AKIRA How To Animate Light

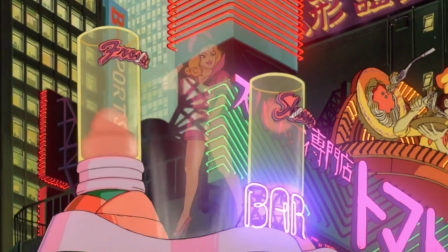In Neon, Neo-Tokyo and its inhabitants aren't so much lit as caught in this huge
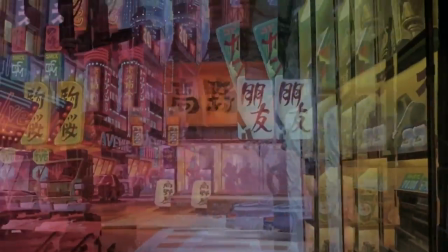incandescent web that serves only the mandates of money, capital.
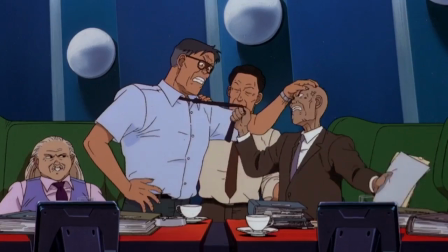In that web, government is as impotent as a biker gang made up of disaffected children.
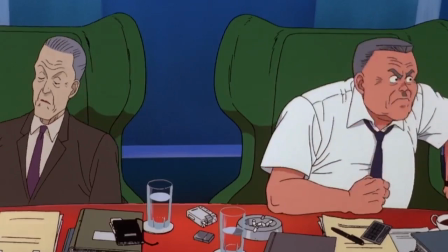It's funny that industry, business, is notably absent from the film's plot because its DNA seems to be in the corners of everything.
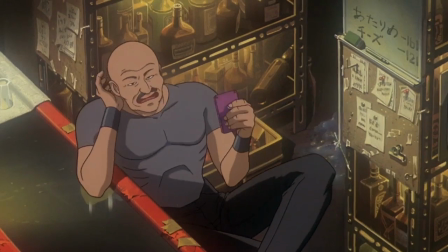I mean, blink and you might miss a newsreader at the beginning of the movie shining from another flickering light source,
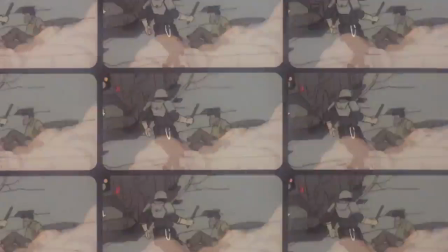reporting riots of unemployed workers after tax reforms.
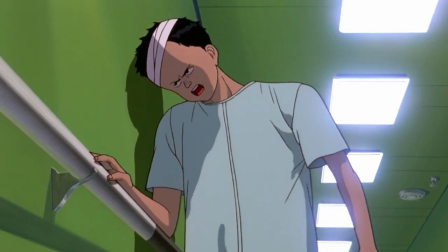Maybe this is why Tetsuo, at once the protagonist and the antagonist of the film,
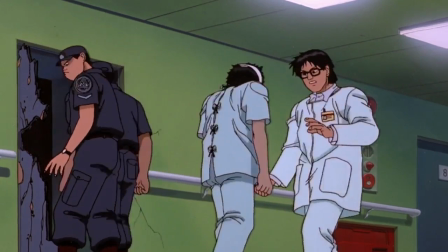a boy who gains extraordinary psychic power, so often produces a disruption in the light around him.
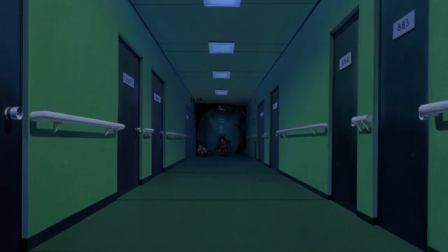Whether it's in his own mind,
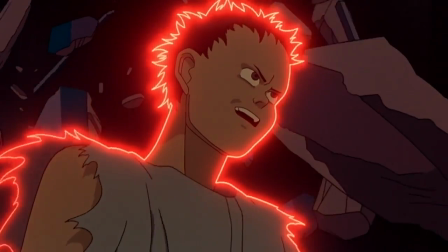or in the form of an explosion, or in the aura around him, even in the vibrant dancing wavelength that his brain patterns create.
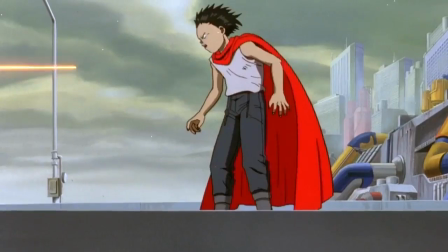Indeed, psychic power, most fully realized in Tetsuo and his counterpoint, AKIRA,
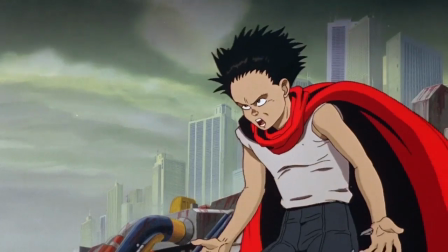represent the only kind of power that can have an effect on the state of things in Neo-Tokyo.
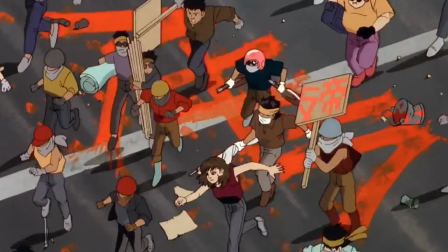This is perhaps the reason that the protesters turn to AKIRA for their salvation,
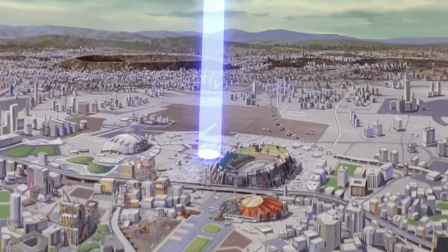because even when the authorities turn their biggest spotlight on him, a mega satellite laser that takes the name of our sun,
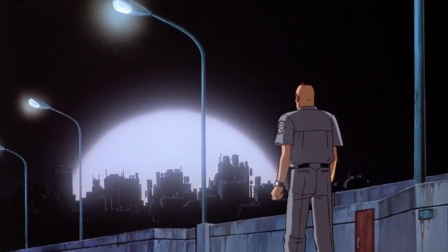he comes out the victor. In the end, the salvation represented in Tetsuo comes at the cost of ruin,
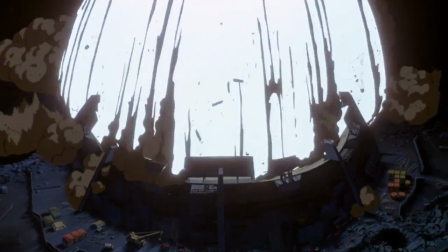a catastrophe which consumes Neo-Tokyo in the form of a giant ball of light.
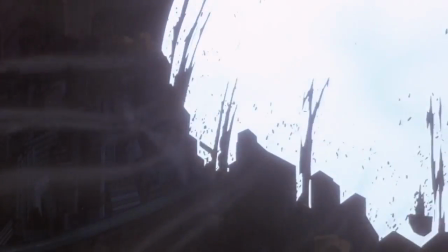One single, uniform white light that erases the countless artificial lights of the city.
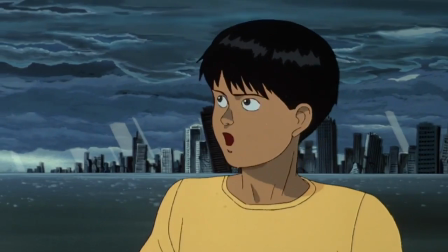Otomo seems to suggest that there's some freedom in this, some rebirth as true sunlight wipes across the city in patches.
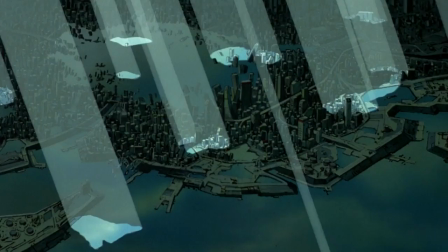When you have to draw light 24 times in every second of a 2-hour movie,
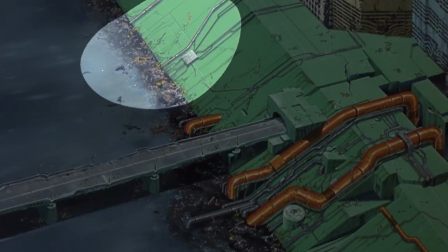it must be the case that you gain a new appreciation for how it can tell a story of its own.
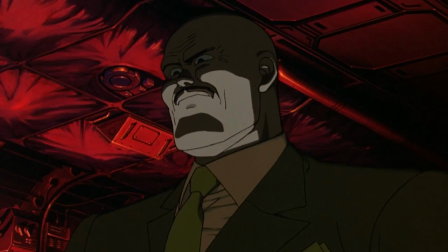And that's what Otomo and his crew have done in AKIRA.
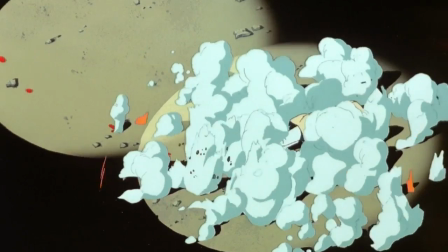Light is layered into the story, like it's layered into the animation cells, pointing toward meaning behind the film,
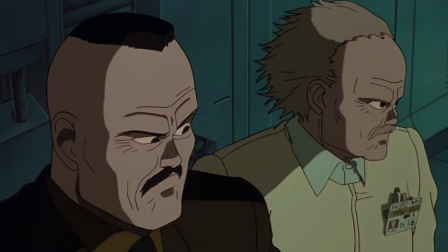at the corners of it, and illuminating from different angles the characters and their place in this neon world.
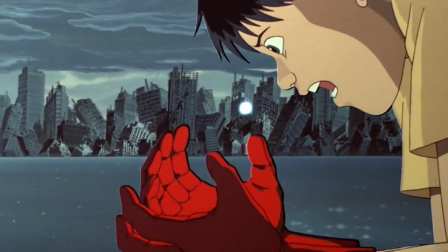In other words, AKIRA is a great example of how you animate light.
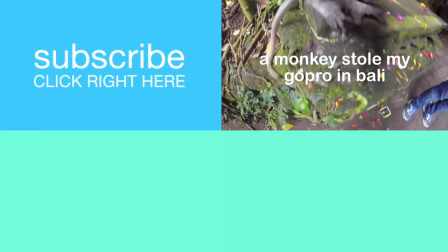Hey everybody, it is great to be back home, back to work, and back on schedule, finally. If you want to subscribe to this channel, by the way, you can click right there, that box over there. I have to thank Crunchyroll for sponsoring this video. If you don't know what Crunchyroll is, it's like a great service where you can access tons of different anime shows and movies. Obviously, I love anime, I love AKIRA, but you can get stuff like an hour after it airs on TV in Japan on Crunchyroll. I want to recommend one. It's Cowboy Bebop. If you haven't seen it, it is an amazing show. I might actually analyze it sometime in the future. But anyway, they're a great service. They do really HD episodes. You can get it on Apple TV or Roku or whatever you have. And if you sign up at crunchyroll.com/nerdwriter, you can get a free 30-day trial, which is awesome. And they're awesome for sponsoring the show without interfering in the content in any way or asking to. Thank you guys for that. And I'll see everybody else next Wednesday.